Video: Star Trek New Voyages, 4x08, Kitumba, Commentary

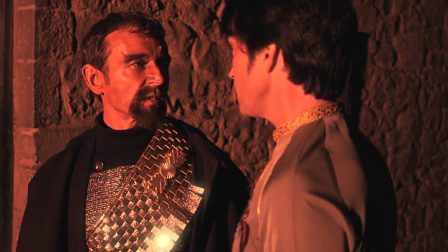1978s
Well, no, it can't be every one, but he's been in so many.
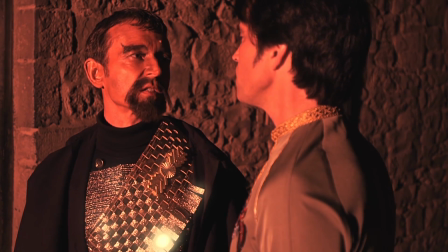1981s
And it was an honor to be able to cut him and work with his performances in post.
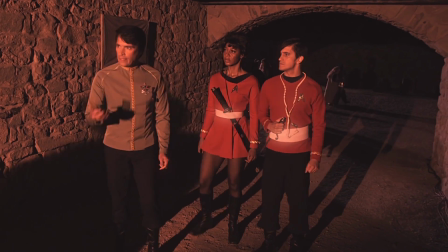1990s
Again, you'll see the glow we worked with on his bandolier or badge or I can't remember what we call those things.
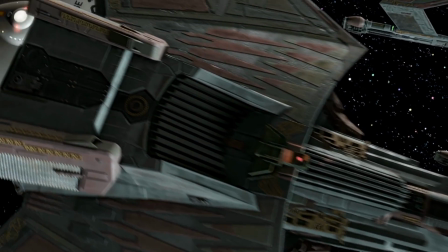1999s
Tobias Richter with a shot that no one has ever seen before. The Enterprise in a fleet
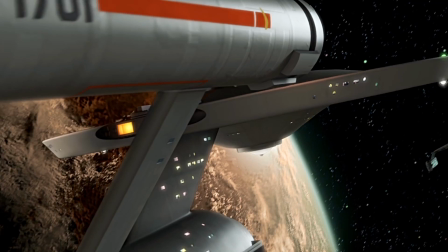2005s
of Klingon ships not being antagonized against a planet absolutely beautiful with the sunburst.
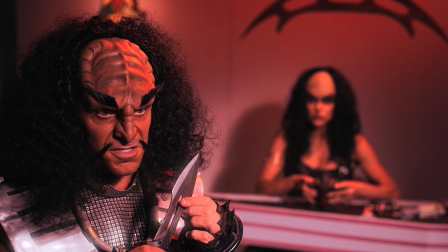2012s
There it is. And you'll notice how the glow works here with the the name of that knife escapes me, but that Klingon blade, as he turns it, which was,
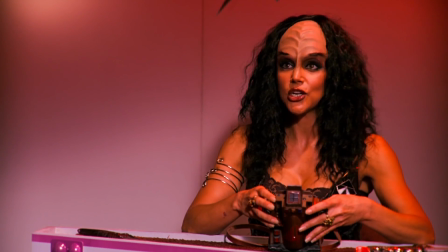2024s
good work on the part of the director of photography to angle the camera and the knife in such a way that it glints as he moves it.
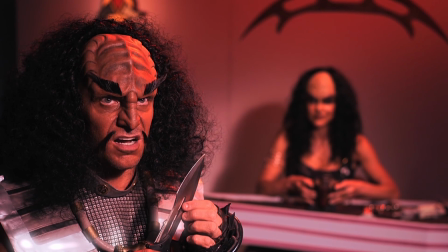2030s
You'll see it here in a minute. It was doing it earlier. So we just accented it with a little glow. There it is, a little glinting. Oh, beautiful glinting. Good work on the part of the DP.
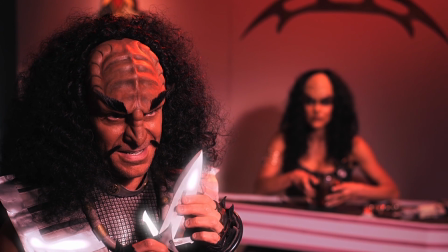2042s
Again, this was pre-lit to be red, and I just pushed it a little bit more.
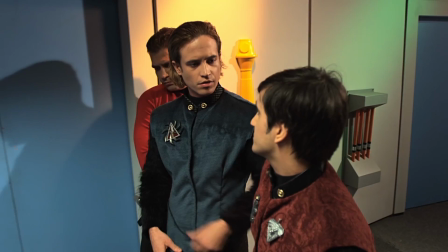2051s
And too bad, buddy. You didn't get head ridges. You just got a wardrobe change.
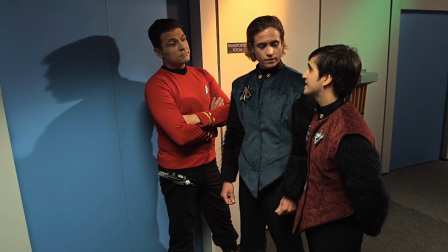2059s
I love this interaction here where they're like, if anything happens to this ship, you're fired.
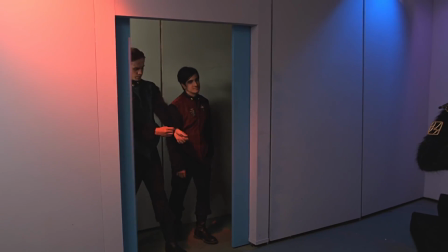2064s
As I should be. Again, one of these beautiful set creations. And there's that wall you see behind the doors to the transporter room.
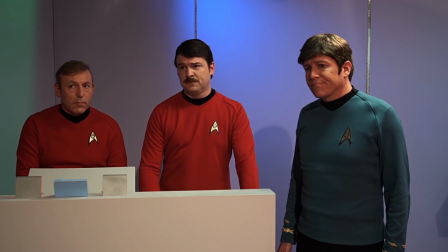2075s
Again, we happily overlook it because the story is so good and we love our characters, and the lighting here is excellent.
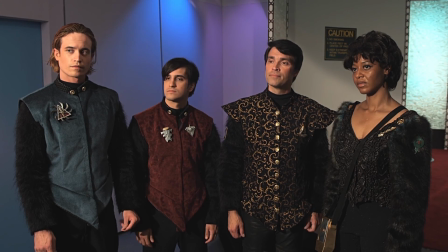2082s
Just little nitpicky things. If you look really carefully, again, because we did this and blew it up to 2K, resolution, and then did a denoise pass,
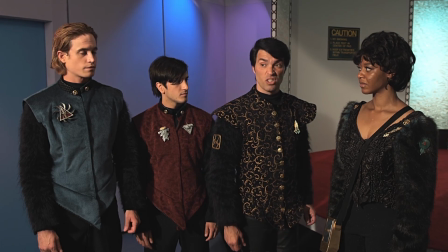2091s
really soon you're going to start seeing pretty significant wardrobe and set,
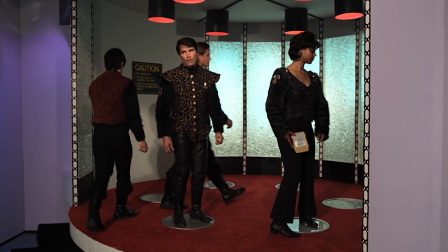2097s
holes in the wall, things on the floor, wardrobe issues,
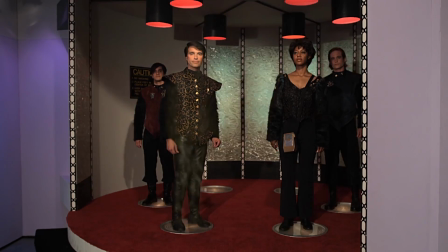2102s
huge makeup issues that at 720p with the noise left in, nobody really notices.
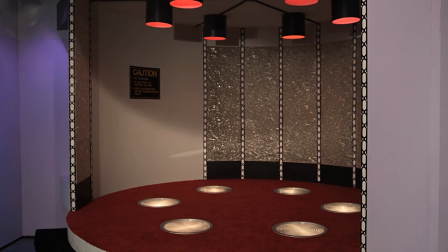2109s
But when we do a real good color correction pass, take out the noise, all of a sudden it becomes very, very noticeable.
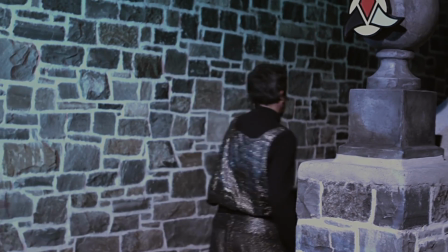2114s
This entire shot here with these two Klingons walking away, tracked by Pony Horton.
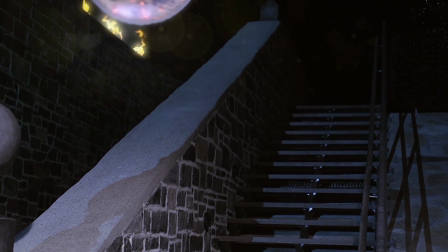2119s
He did praxis in the top, we'll see in a moment, those flames. You've got, I don't think it's a D7 that's going to Batman this Batman practice.
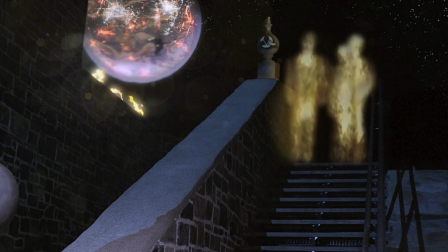2128s
I think it's something else. But here's the beam in, all Pony Horton, beautifully done.
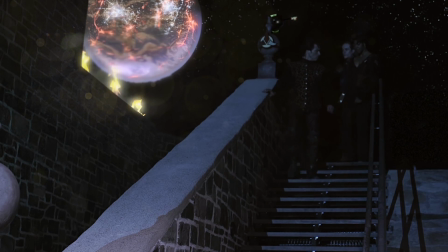2134s
And as Pony will happily tell you, that is Alka-Seltzer in water, with a few other things.
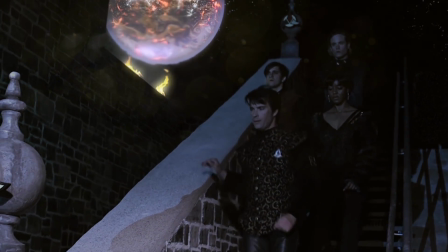2140s
And Pony actually worked with the guy who developed that for the original series, and he's not ashamed to tell you.
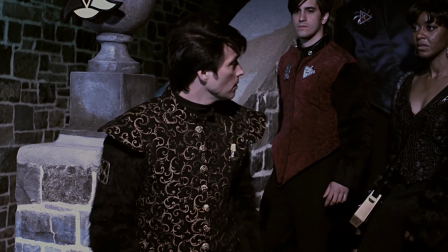2147s
And again, more Pony Horton work. That emblem that's on top of that
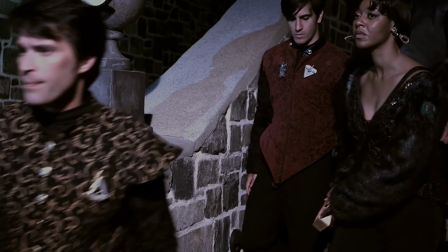2153s
staircase cement little structure, that's been tracked as well to get rid of some issues and make it clean.
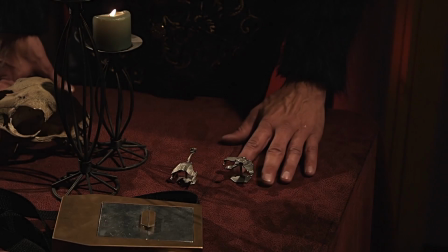2160s
So again, Pony Horton's work, not noticeable because it's so good.
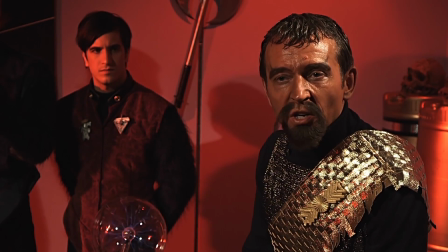2165s
This is the beginning of what I call breaking the line. Now, you see Karg's looking frame left, and Kirk's looking frame right, as they should, right?
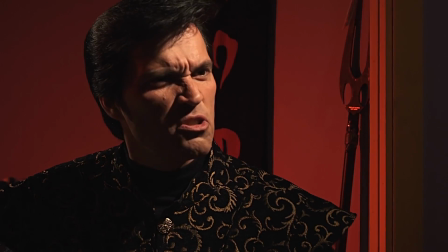2174s
The one's looking one way, the other's looking the other way. I'm telling you that Kirk was shot so that he was also looking left.
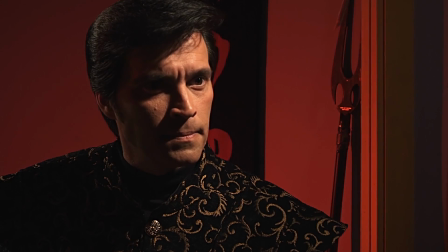2179s
So they both were looking frame left. It's called breaking the line.
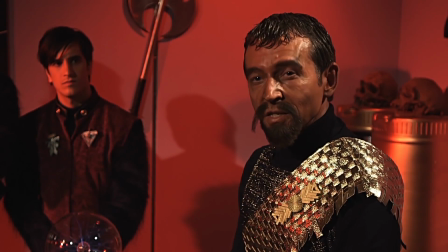2183s
Now, what I had to do is take Kirk and do what's called flop him, so that he's looking right.
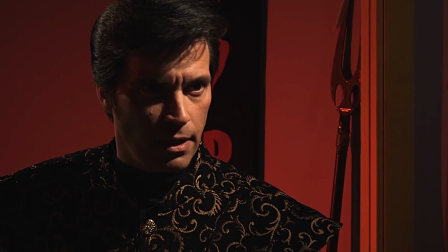2190s
Now, if any of you speak Klingon, when he moves, you'll notice the Klingon on the back wall is backwards because the shot is backwards.
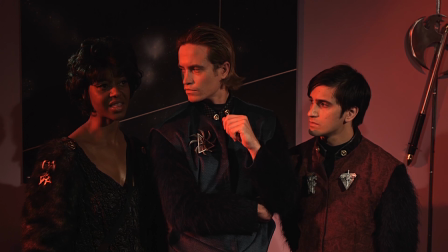2197s
I couldn't flop Karg's shot because you've got these actors here in the shot, and it would all of a sudden,
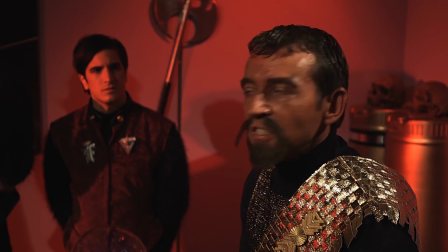2205s
Chekhov would be on frame right when we cut to him. All of a sudden, Chekhov there, he'd be on frame right, and his emblems would be reversed.
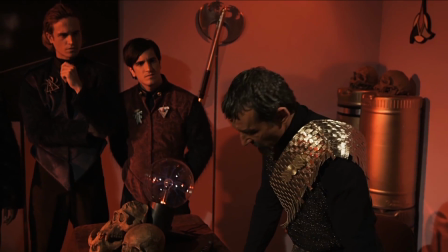2211s
So I made the choice to flop Kirk, and it was certainly the right choice.
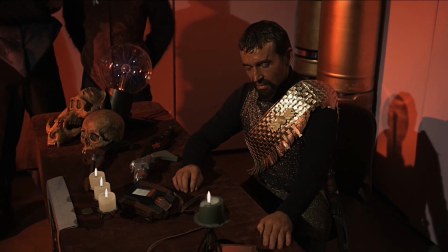2215s
No one has noticed anything. And it feels natural.
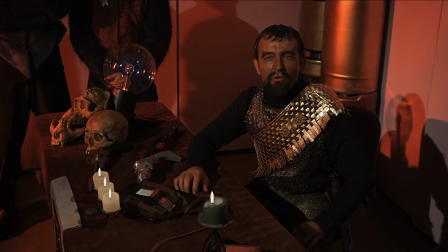2219s
But this is, again, I will say from the constraints and the difficulty of the schedule and what Vic chose to do.
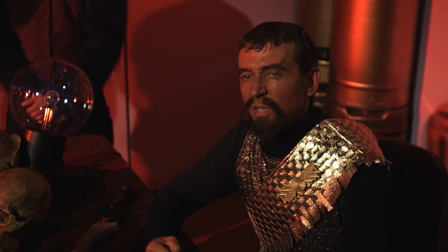2228s
And it was, something that we just fixed and had to fix to make it the best that it could be.
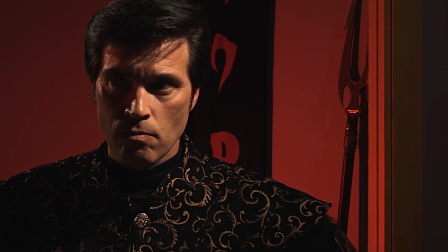2235s
And fortunately, it all worked out. There's another shot at our scene with Spock and Karg where it didn't work out,
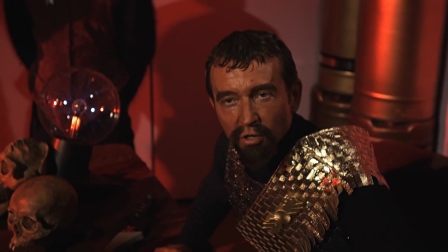2244s
and I had to actually do some significant compositing to fix the broken line.
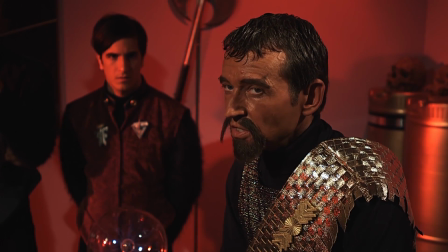2249s
And I'll show you that shot when it comes up, so you can see what had to be done.
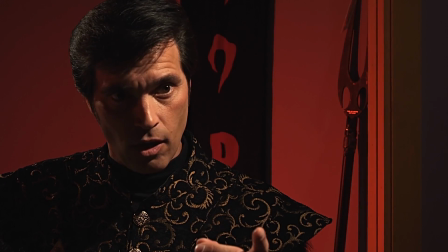2254s
It's unnoticeable otherwise. You see the Klingon, you can just see it now. It's backwards.
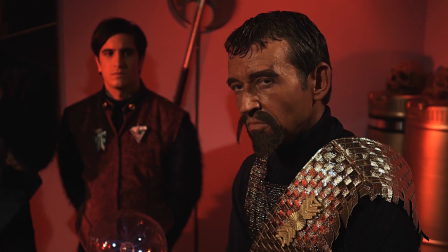2258s
For those of you who read Klingon, this is a great scene between these two. Just love it. Love their interaction.
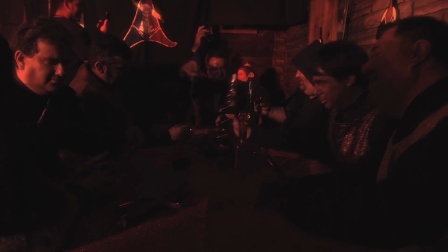2267s
Now, that torch was an afterthought by Pony to hit the music that I wrote, actually.
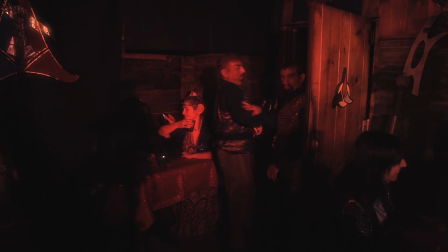2274s
We poured over the music that was available in the original series,
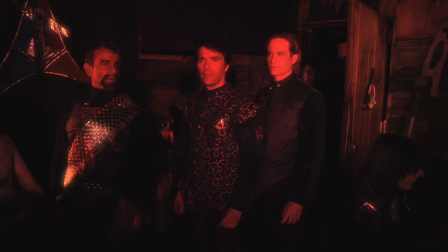2278s
and we just really needed something that had a much more earthy bass beat.
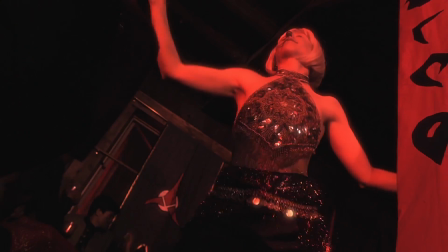2285s
And so we've got this music in there, which I wrote.
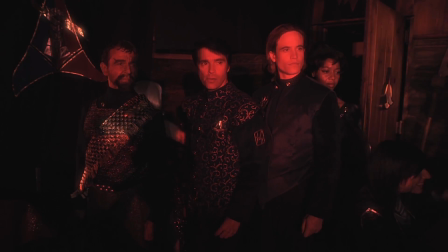2289s
And Pony was kind enough to add that torch, so it really changed how the feel of it was.
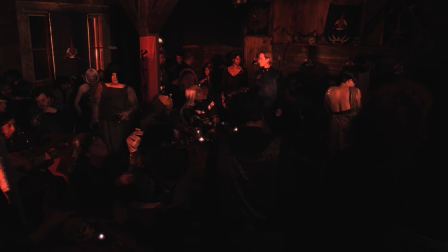2296s
There you saw Krug, the Klingon. He's in that shot too, that's wide, but you saw him earlier.
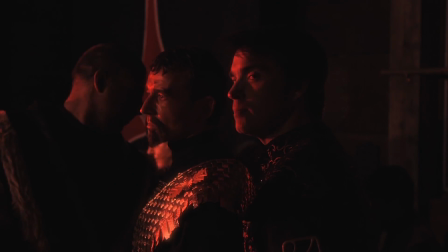2302s
Krug, as I recall, is the wardrobe person, and I could be wrong about that, but certainly he's worth noticing.
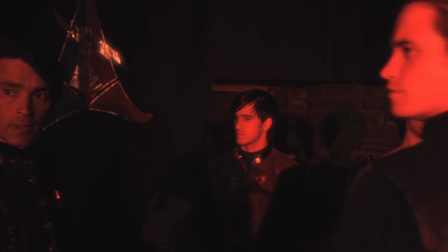2310s
He had an extended scene in here that we cut because it didn't forward the story.
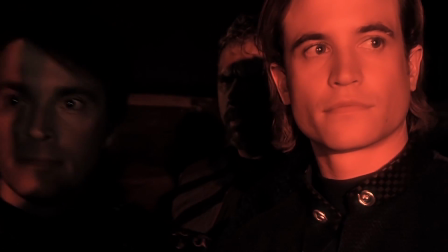2315s
This shot right here, this extreme close-up, it was lit in a way where Kirk was completely in shadow,
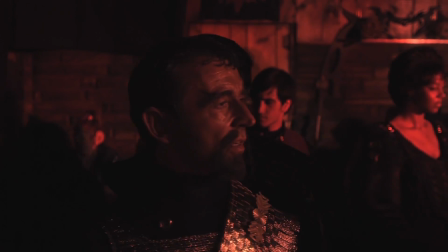2323s
and that was the only cut of it that we could use, where he happened to hit a mark with eye light.
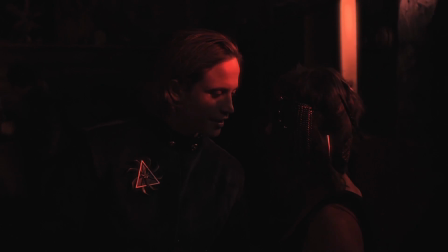2331s
It was almost completely black. We had to pull up all of the lighting we could, did a draconian
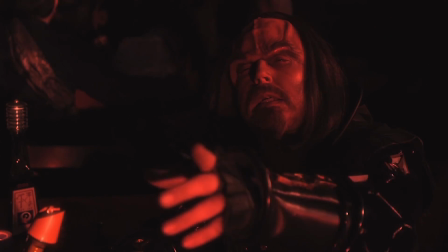2341s
noise correction pass, and you can see some of the noise correction artifact. There's Krug, there he is, look at it, perfect, looks just like Christopher Lloyd.
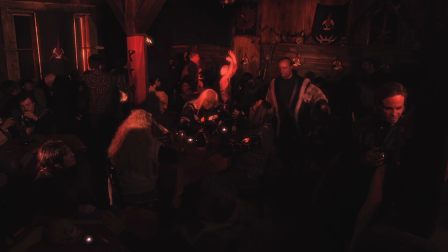2351s
We had to do a draconian noise pass on that, so you can see the faces look a little plasticky,
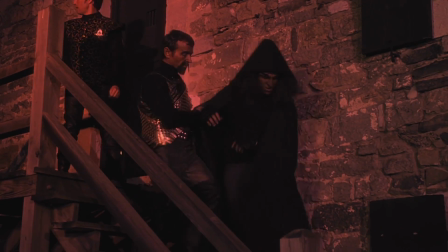2357s
but it was the only way to save that shot, and we had to really, that whole bar scene, because again, how Vic shot it,
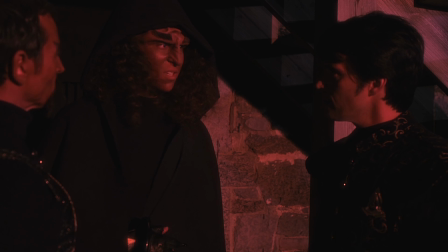2365s
really had some continuity, massive continuity storytelling issues, and Alec and I were able to cut around and really make that scene work. Unfortunately, having to cut some of the actors' performances to make it work.
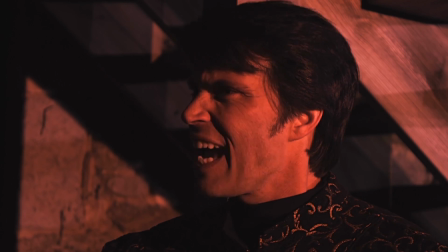2380s
And by the way, when I say Alec, I'm talking about producer Alec Peters, who is the gentleman who brought me in and introduced me to James.
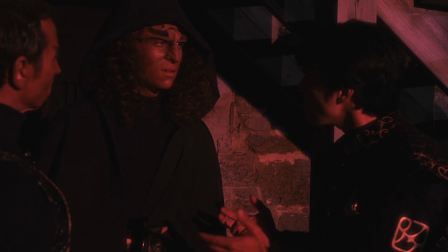2387s
Although I'd worked on World Enough in Time, James didn't know me.
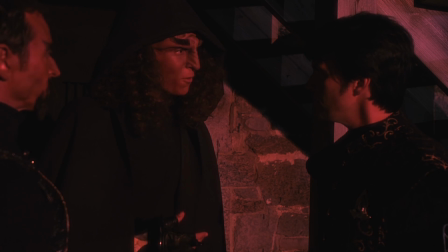2391s
And so I was able to, with the help and the trust of Alec Peters, who is a producer for Star Trek Axanar,
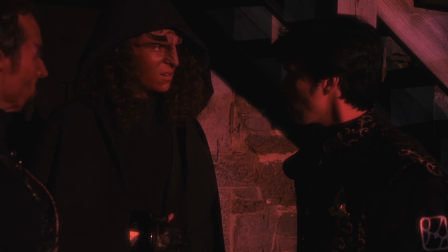2402s
be involved and do oversee and edit and do all the post-production process.
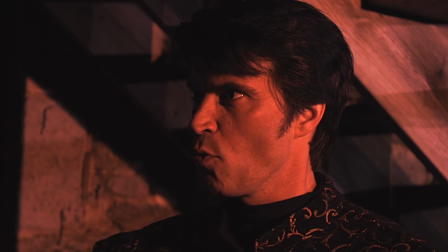2406s
So Alec actually came in and we worked on the edit together
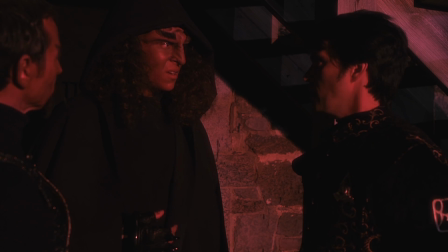2412s
in the grosser points, and then he did a lot of the finalization and just checking it all out.
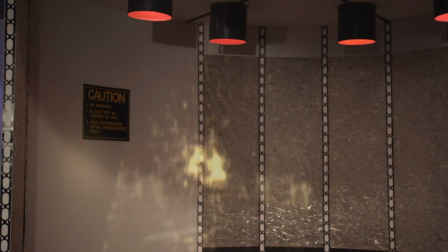2417s
Here's Pony Horton again. This is one of the last shots to go into the movie, and this is one of the first ones to go in.
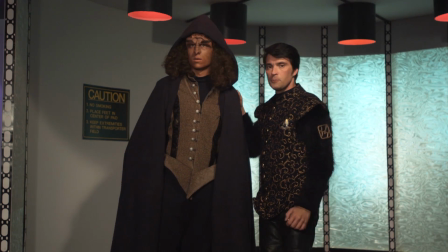2427s
Sometimes we do shots that aren't in chronological order just for the ease of workflow and things like that.
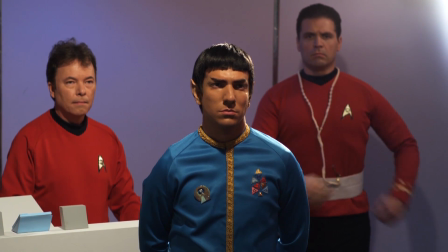2433s
So it's a little bit of trivia. Such a beautiful transporter room.
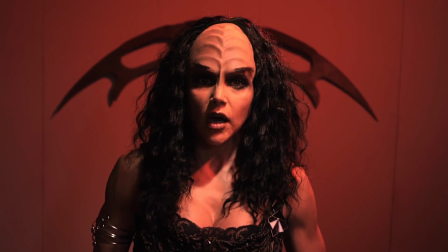2440s
Makeup. I love this shot. Oh yes, she's got batleth ears now.
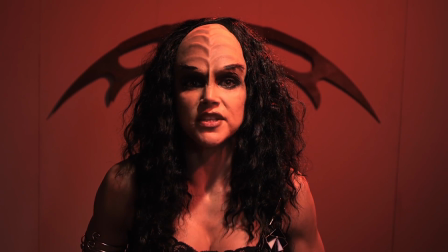2444s
Really interesting way of setting that shot up.
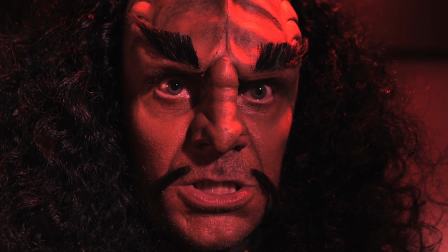2451s
And if you look here, you can see the nose on Vic.
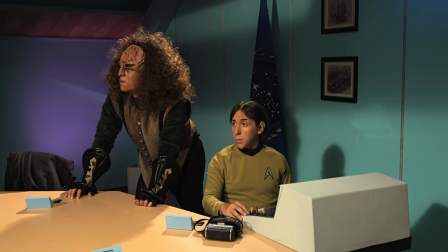2455s
You can see, again, because we're so close, so at 2K, noise passed,
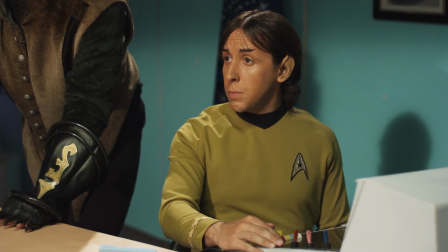2461s
you can see that his nose prosthetic isn't quite matching his nose, and you can actually see his real nose there.